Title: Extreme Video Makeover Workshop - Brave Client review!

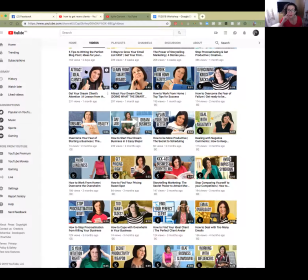1230s
And that comes, I think it's a term from the old days of photography in production, like magazine production and stuff, when they would be looking at a lot of small versions of photos they might be choosing,
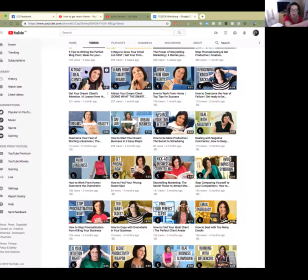1242s
and literally it's about the size of a thumbnail, right? So that's what, you know, they have all these, a row of small pictures, and they call them thumbnails. This is the same thing. And in YouTube and Vimeo, your thumbnail, when you make it like this, so YouTube will choose a thumbnail for you if you don't choose it.
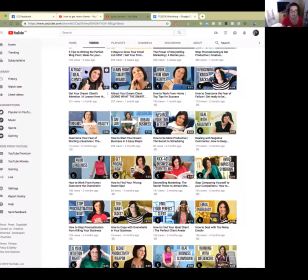1263s
If you're branding your channel, you're going to want to choose it. And that's what, and you're going to want to create them, have them created by a graphic designer, and you upload the thumbnail separately in the upload process. I don't have time to show you that now, and it's not part of this
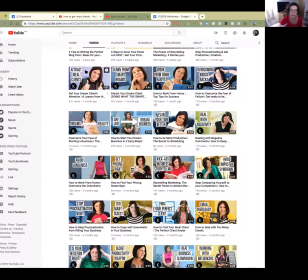1281s
topic, but I just want to point out really quickly, those are thumbnails. And when you upload your videos, there's a place in Vimeo and in YouTube that gives you another option to upload a custom thumbnail. And that's what you do. It's like a photo file, but it's basically, it's a graphic that's been created for you, or you created.
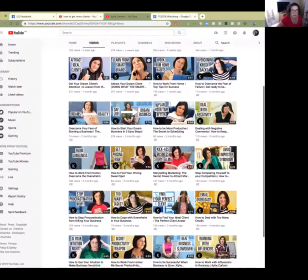1299s
Okay.
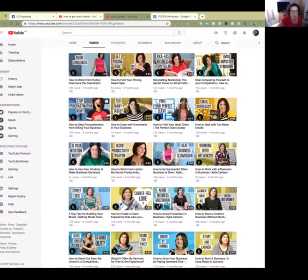1300s
And you can see the reason why thumbnails are popular, because it's telling people what is in the video, and it's drawing people to the video.
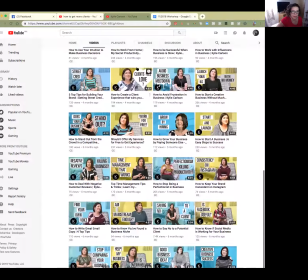1309s
Okay. Let's see. Want to show how she's evolving.
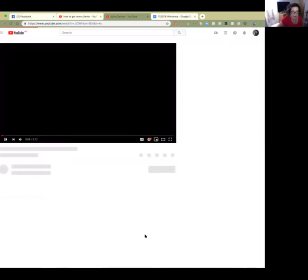1315s
Stop comparing your business.
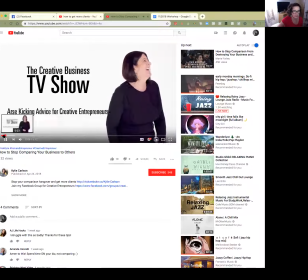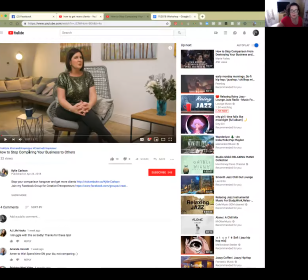1323s
Okay, you can see in this video, this to me is a great, you know, it's a very nice shot, but there's a lot going on that maybe she wouldn't have had to have worried about. Now, again, I don't know how she's doing this, but if she were my client, somebody came to me starting out,
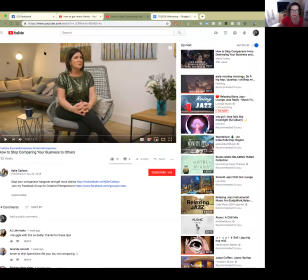1341s
I would say, obviously, well, you guys think about it for a minute. What would I say? I would say shoot closer in. This shot is too wide. There's too much to worry about in it. And the light in the background is kind of distracting. I know why they put it there.
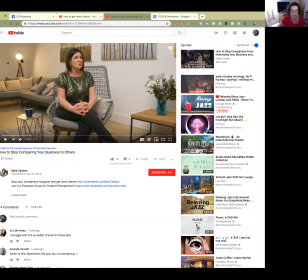1361s
I would have turned it around and pointed it kind of at the wall so it was bouncing. But I wouldn't have done that because I wouldn't have had it in the shot. I would have cropped this in, and her eye line is a little bit high. We're seeing lots of detail down here that we don't need.
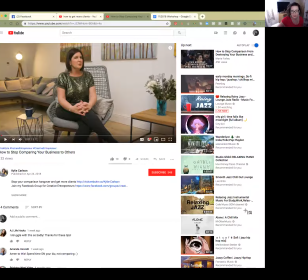1378s
And again, if I'm seeing this on my phone, let's see. So if I'm seeing this on my phone,
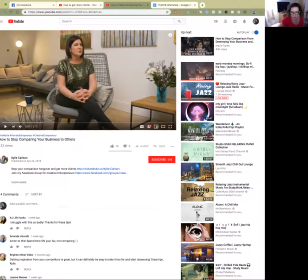1390s
I would like to shrink this a little bit. I can't get it to come up.
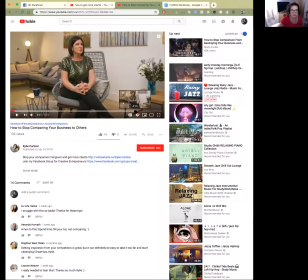1399s
All right, sorry. Well, if I was trying to make it smaller, but if I was seeing this on my phone, her face and her eyes, which are super important in these kind of videos, are getting lost in the shuffle because there's so much going on. So let's see.
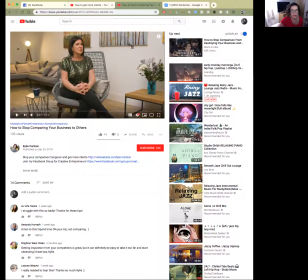1418s
And her eye line is a little bit high. See how her eye line is kind of in the upper fifth of this frame. It's, you know, it really, to be in the upper thirds, it should be lower, but I can't really do anything about that, although maybe I would do this.
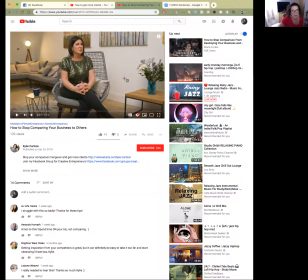Or maybe I would do this. Let's go back to
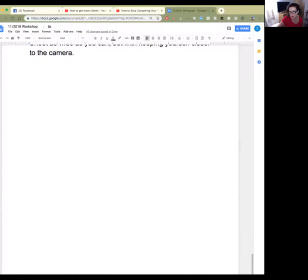1455s
this one. Let's pull her over. So here's her
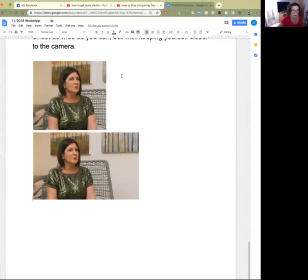1464s
shot, okay? So this is how, that's a square. And square video is another sort of next level power move. You don't have to worry about square video right now. So maybe let's not worry about that one.